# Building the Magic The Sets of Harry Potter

And the big dressers,
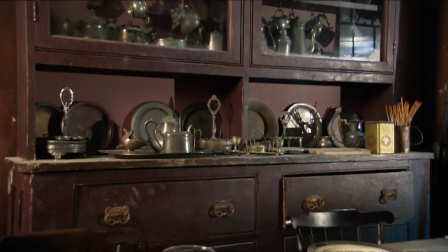257s
one of them is filled with old silverware and pewter in a jumbled mess because the house is supposed to have been looked after by Creature,
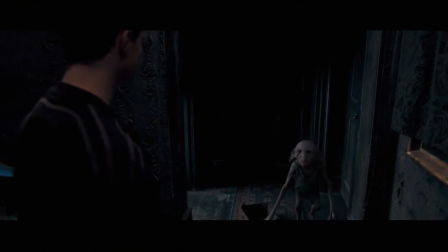266s
the house elf, who obviously is not at all able to do this.
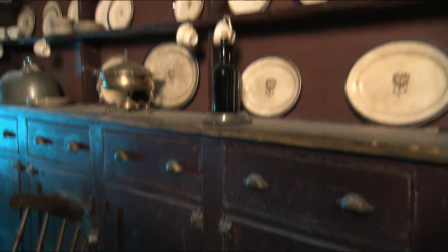270s
The 2 big dressers behind me with the china are one way of giving the feeling of an old ancestral home.
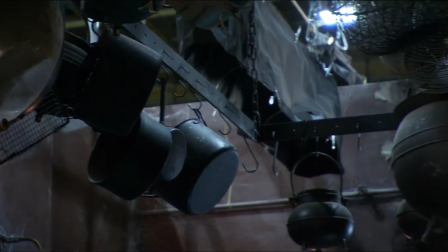277s
Otherwise, sort of touches of wizardry like cauldrons hanging up from the ceiling. You're right. The bedroom is at the top of the house, also tall and narrow with mirrored windows.
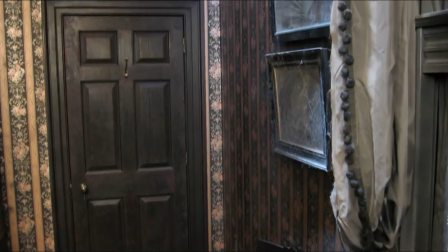293s
I wanted to accentuate the height by having one of my rare
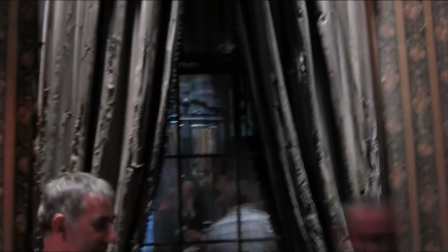298s
uses of wallpaper and grey and black striped silk curtains.
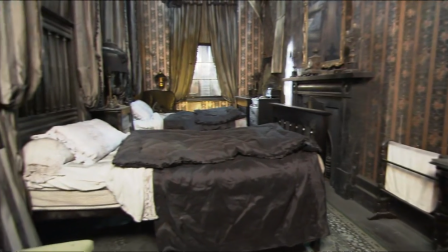303s
I then found one bed in an auction which had a verticality about it.
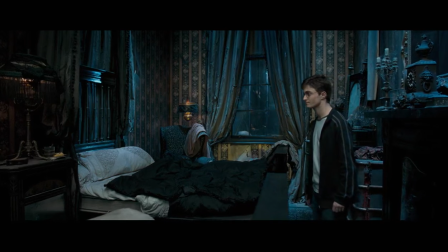310s
We designed it to have a higher head and lower foot and to make a second one.
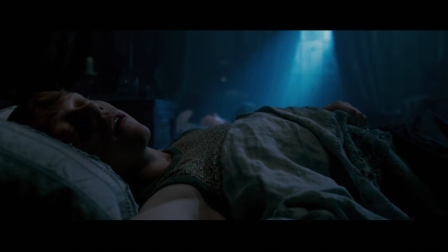316s
It's very gloomy and very, very strange. Not the room you'd like to spend the night in.
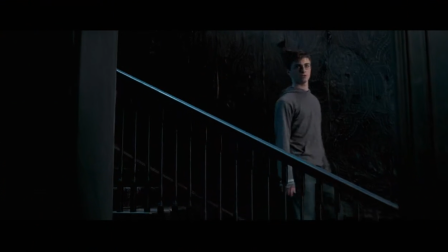325s
The interior of 12 Grimmauld Place I enjoyed particularly. I know that Stephanie McMillan, the set decorator, did too.
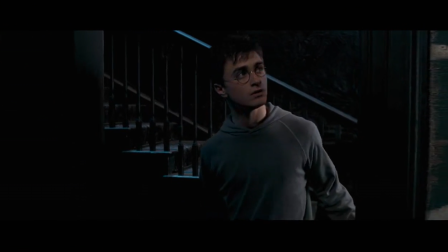332s
I suppose of all the sets on the film, these 3 sets, the kitchen,
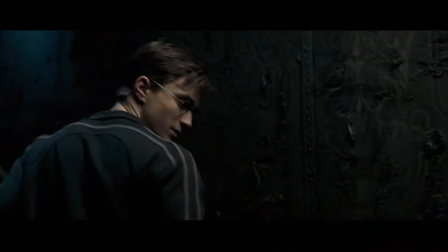337s
the bedroom and the hall and stairs, have been one of my sort of highlights of the film.
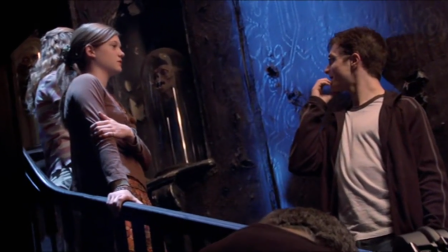342s
It's just got the most amazing atmosphere and it's brilliant. It's so cool.
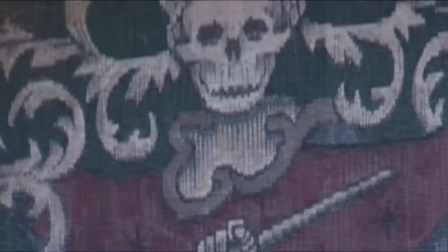348s
I'd love to live there if we could take like the skulls out of it.
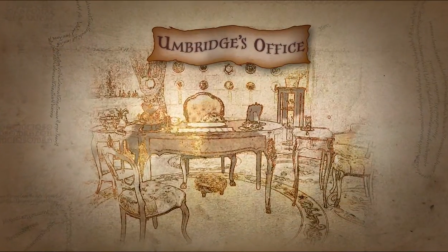Good morning, children.
Dolores Umbridge is a new character in this film.
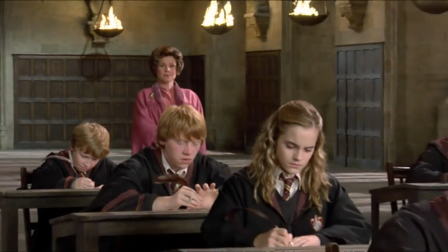363s
She's sent to teach there, but of course will not allow them to have their wands. She just wants them to be little children who don't do anything.
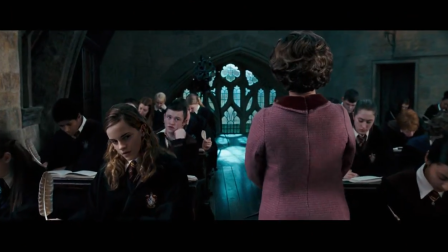371s There'll be no need to talk. You need to think's more like it.
We decided, since she doesn't teach them anything at all, that we wouldn't have any decoration in her classroom.
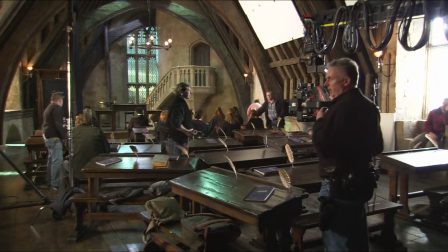383s
So it was just the desks, the blackboard and her desk. And then you go up the stairs and you go into her room, which is completely as we've never seen it before.
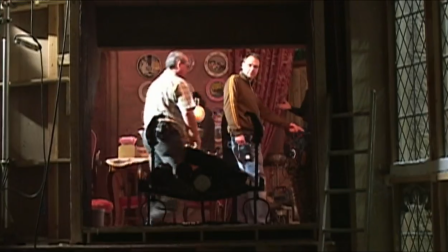393s
Dolores Umbridge's world of pink. The walls are tinted pink,
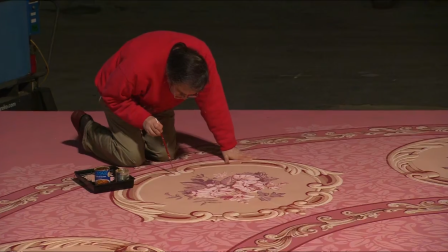398s
heavy pink velvet drapes, a painted pink Aubusson-style carpet.
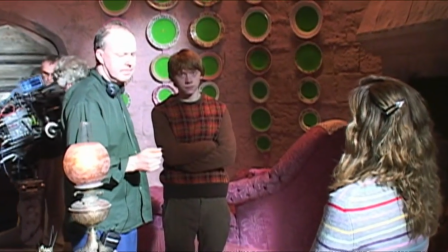404s
And David was very encouraging about the way we wanted to go. It's a great contrast to everything that we had previously established.
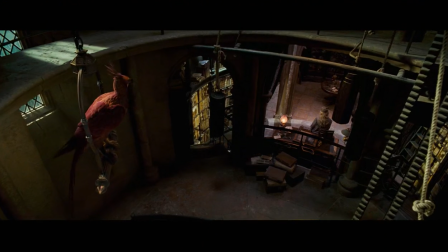413s
We do have colour in the magical world, but it tends to be colours emotionally associated with the mystical, the magical. So it's brilliant that Jo Rowling's choice for her is this strident sort of pastel pink. There was much discussion about the precise shade of pink and much testing of how it would photograph. We just took it, I hope, to a theatrical extreme. The furniture, if anything, rather than belie her character,
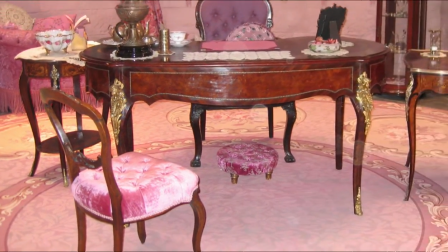443s
sort of gives you a hint of what lies beneath, in that it's this curvy kind of French-style furniture.
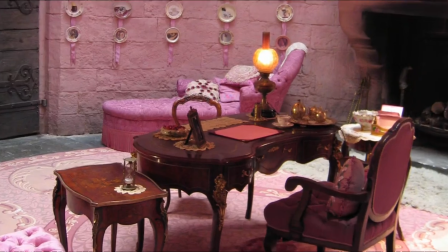450s
We decided that we hadn't had French furniture before, and since it was spiky, it would suit her character. It has this rather aggressive quality underneath all the little lace doilies and placemats and things on top of it.
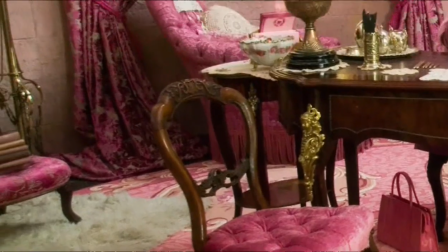464s
And it's also very obviously fake, very obviously not particularly good repro. There are also things in the cabinets which are like collections of little scissors and hat pins,
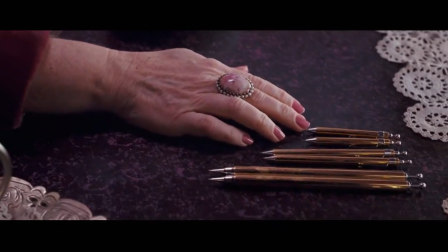477s
so again, spiky and aggressive. And of course the cat plates all over the wall.
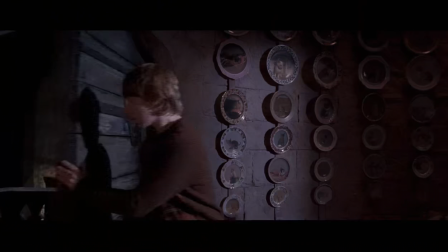483s
They speak and purr, and they are little spies as well for her. She has lots of collector's plates with pictures of cats on them, the sort of thing you might see in somebody's home.
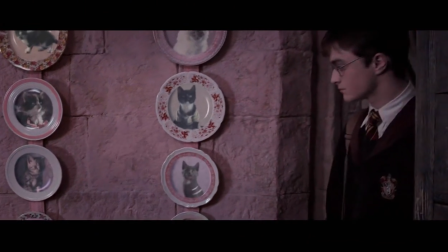495s
But of course, this being the magical world of Harry Potter, there are moving pictures of cats.
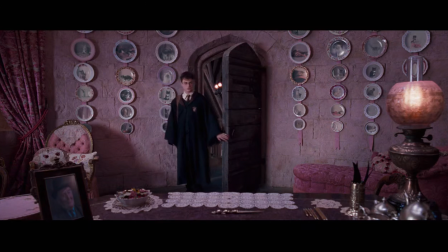500s
And the cats convey part of Umbridge's personality.